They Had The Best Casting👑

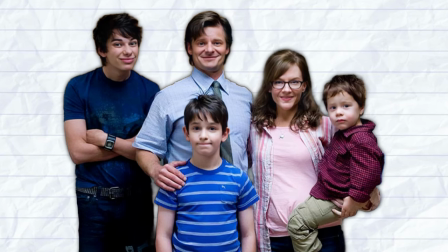0s
No Country for Old Men? Boring. The Great Gatsby? Crybaby. The Diary of a Wimpy Kid trilogy have the best casting of any book-to-movie adaptation. In the books, Frank is one of the most boring and drab characters, but in the movies, he might as well be a better picture of a psychopath than Anton ever could be.
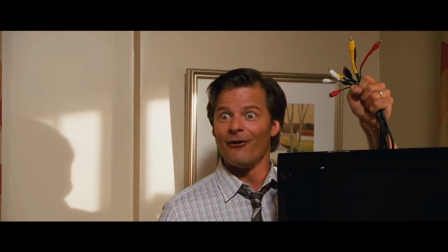14s
Whenever he comes into frame, it feels like watching an alternate version of the Joker play out, except this one actually scares me.
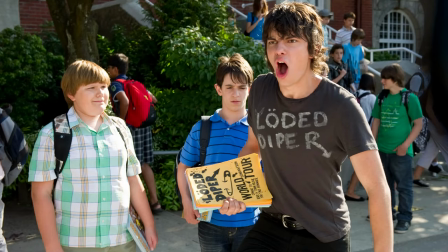19s I'm the laughingest laugher that ever laughed!
In all honesty, this is one of the most perfectly casted casts ever, and I'm going to talk about why. With a lot of other good book to movie adaptations, we don't really get the luxury of seeing what a bad cast would be. We get Katniss and Peeta, and that's that. But with this trilogy, there is one unfortunate comparison to be made.
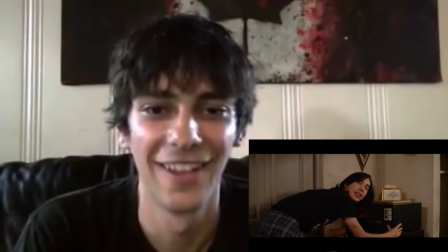40s
I remember when Devin Bostic posted a video of him reacting to the new cast and he just looked utterly confused. He went on to be an Oppenheimer. Now I'm not going to spend any of this video criticizing the long haul because I'm pretty sure that's already been done.
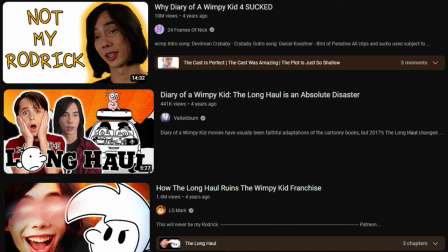50s
Actually, I can confirm it was done several times.
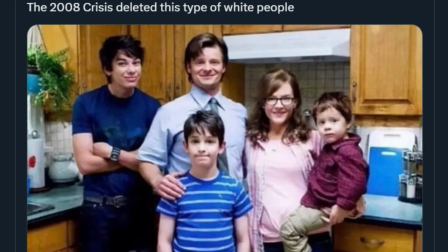53s
So now that I've addressed the elephant in the room, we're going to abandon it and just talk about why this cast is so darn good without including their, uh, parallel, starting with the main character,
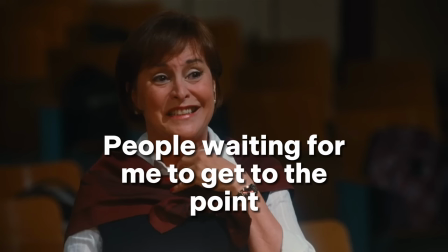62s
Greg, also known as the son of the lapper and I need you now tonight.
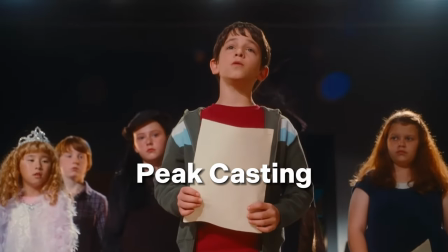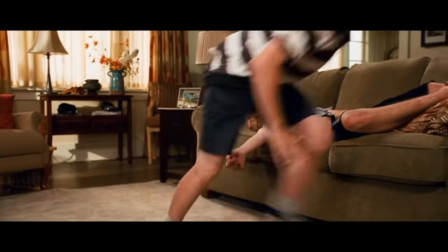74s
What's so interesting about Greg's casting is that Zachary actually makes him a lot more expressive than he is in the books, whether it's because he's an unreliable narrator or just a lazy artist in the books,
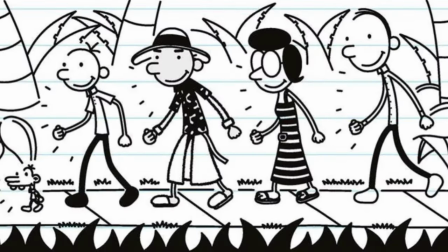83s
Greg's face is almost exclusively drawn as a frown. Sometimes he smiles or looks mad, but he mostly has this blank stare.
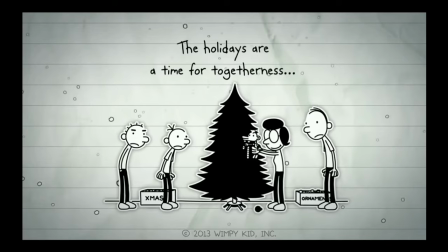89s
And this is not a weakness on Jeff Kinney's part by any means, it's actually one of the book's most defining artistic choices.
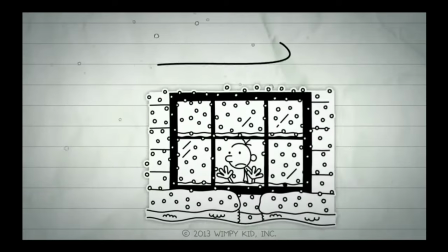94s
At the time, having a protagonist who was most often seen frowning rather than with a traditional smile was very unique,
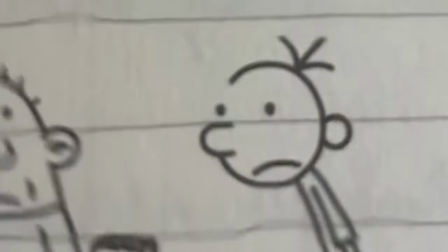100s
and it added this sort of melancholic attitude that set the book apart from a lot of other graphic novels. However, when it comes to the movie adaptation, Zachary Gordon plays Greg with a range of emotions.
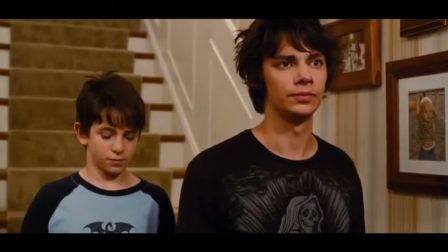109s
Mostly you'll notice how he adds a new layer of shame to Greg when he disappoints his parents, or his disgust at the sight of something like the cheese.
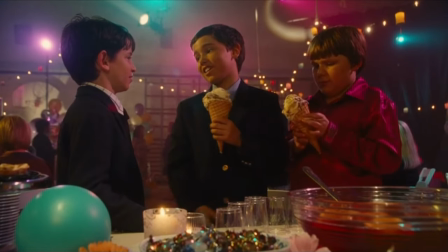115s
In both of these situations, book Greg would have the same face, with no difference in how he reacts to completely different things.
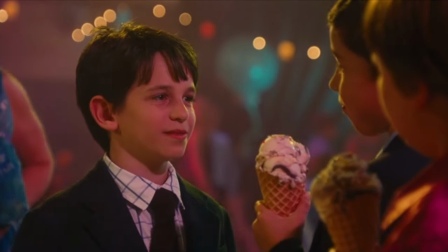120s
Again, this is not an issue, it does a great job of leaving a lot to the reader's interpretation, but by adding new context through his facial expressions, Zachary is able to enhance the original material greatly.
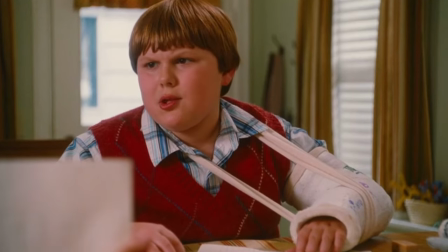129s
Most impressively, you'll notice how he managed to act like he doesn't care about anyone but himself.
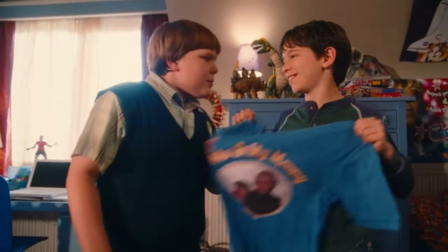133s
You see, it's no secret now that Greg is kind of a jerk, not only a jerk, but a manipulative one, who will say anything to get what he wants.
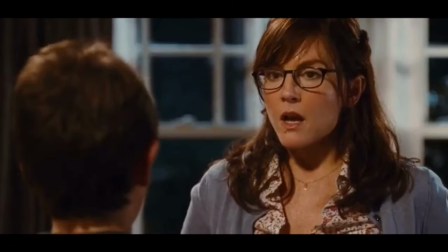139s
And in the movies, we see this faithfully adapted in how he will easily make up lies on the spot, maintaining a face that is at best blank, and worse, faking honesty.
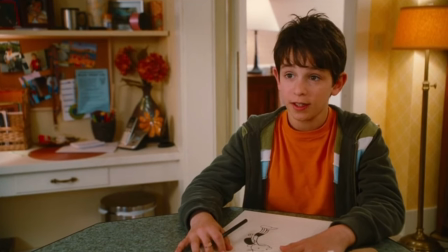146s
It can be pretty entertaining to see how nonchalantly he does this, and the lengths he will go to avoid the consequences of his actions. And while you might think that this would cause the audience to dislike him, I would argue that it actually makes Greg a pretty compelling character,
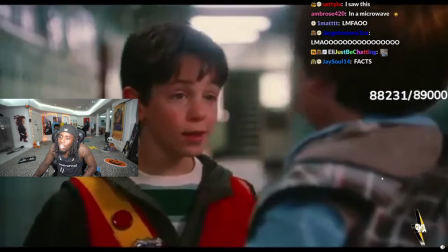157s
specifically when it fails, in a scene so iconic that streamers are still using it to meme their beef to this day, where Greg finally gets called out. Now I know everyone likes to praise Robert Capron for this scene, and don't worry, we'll get to him.
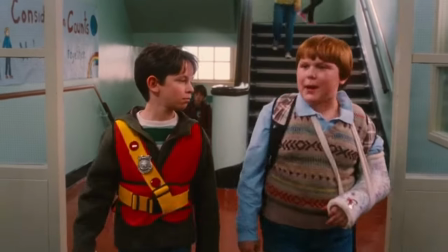168s
But first, I want to state why this scene is so well done on Zachary's part, because people don't really talk about it.
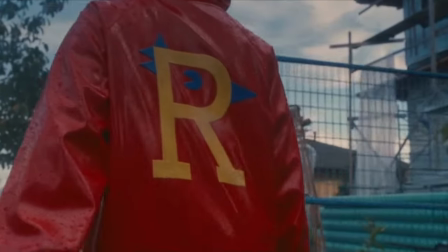173s
Just to add a little bit of context, after he impersonated him while scaring a group of kids,
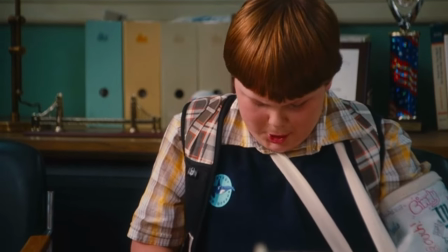177s
Greg had gotten Riley in some pretty hot water, and without putting much thought into it, decided he would confess to him thinking it wouldn't really be a big deal.
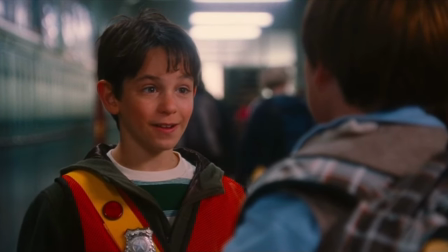183s
At first he starts off casually, trying to frame it as funny in hopes of getting off easy.
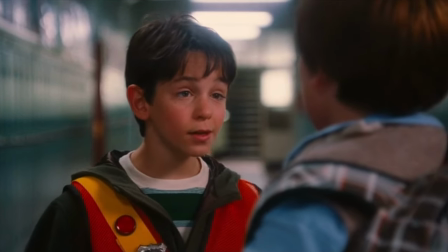187s
When Riley initially calls him out on it, he tries to downplay it as just one thing, but Riley doesn't take it and hits Greg with some pretty difficult truth about his character.
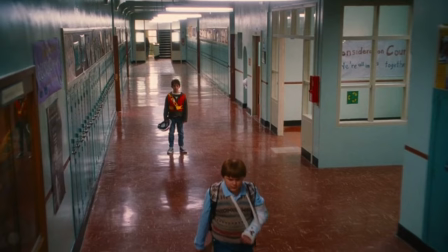195s
As reality hits him, Greg appears to be genuinely devastated, and this is where the casting of him proves to be so great.
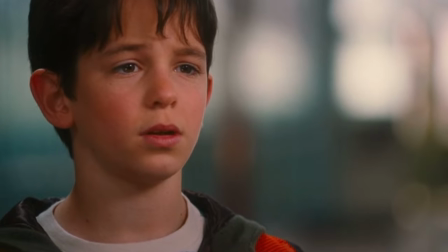200s
Through his acting, Zachary was able to make Greg look sympathetic. By reminding audiences that while he is a jerk, he's also just a kid.
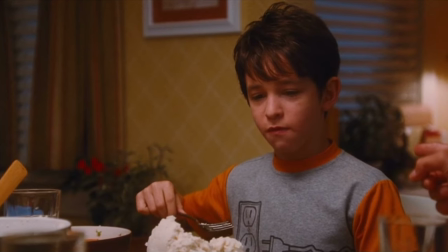206s
One trying to navigate adolescence and responsibility the best he can. We're gonna get back into the side of Zachary's acting when we talk about Bostick, but for now, let's talk about Rowley. There is a reason why Rowley is praised for this scene. His performance was so good that people like to say his bills were due the day it was taken.
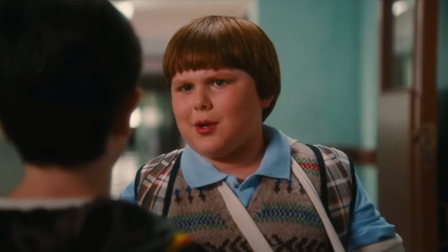221s
The genuine disbelief behind his face and how he says his lines.
Don't call me. Don't come by my house.
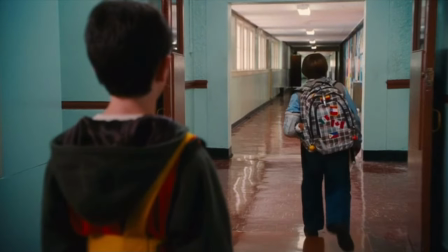228s We're done.
as well as the way he walks away when it's all said and done, makes the scene feel like a real falling out between friends.
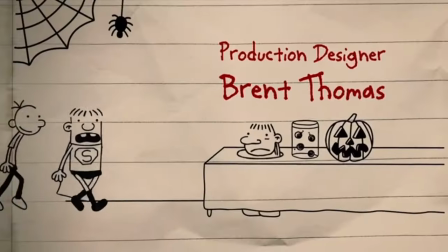234s
And this moment is another product of the film's amazing casting. Just like Greg, in the books, Raleigh is a much less complex character.
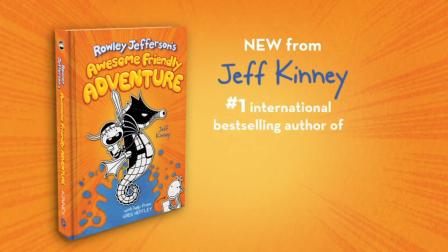241s
Unless you've read the extended lore, which I have not, he's basically just kinda naive. At least from what Greg shows us.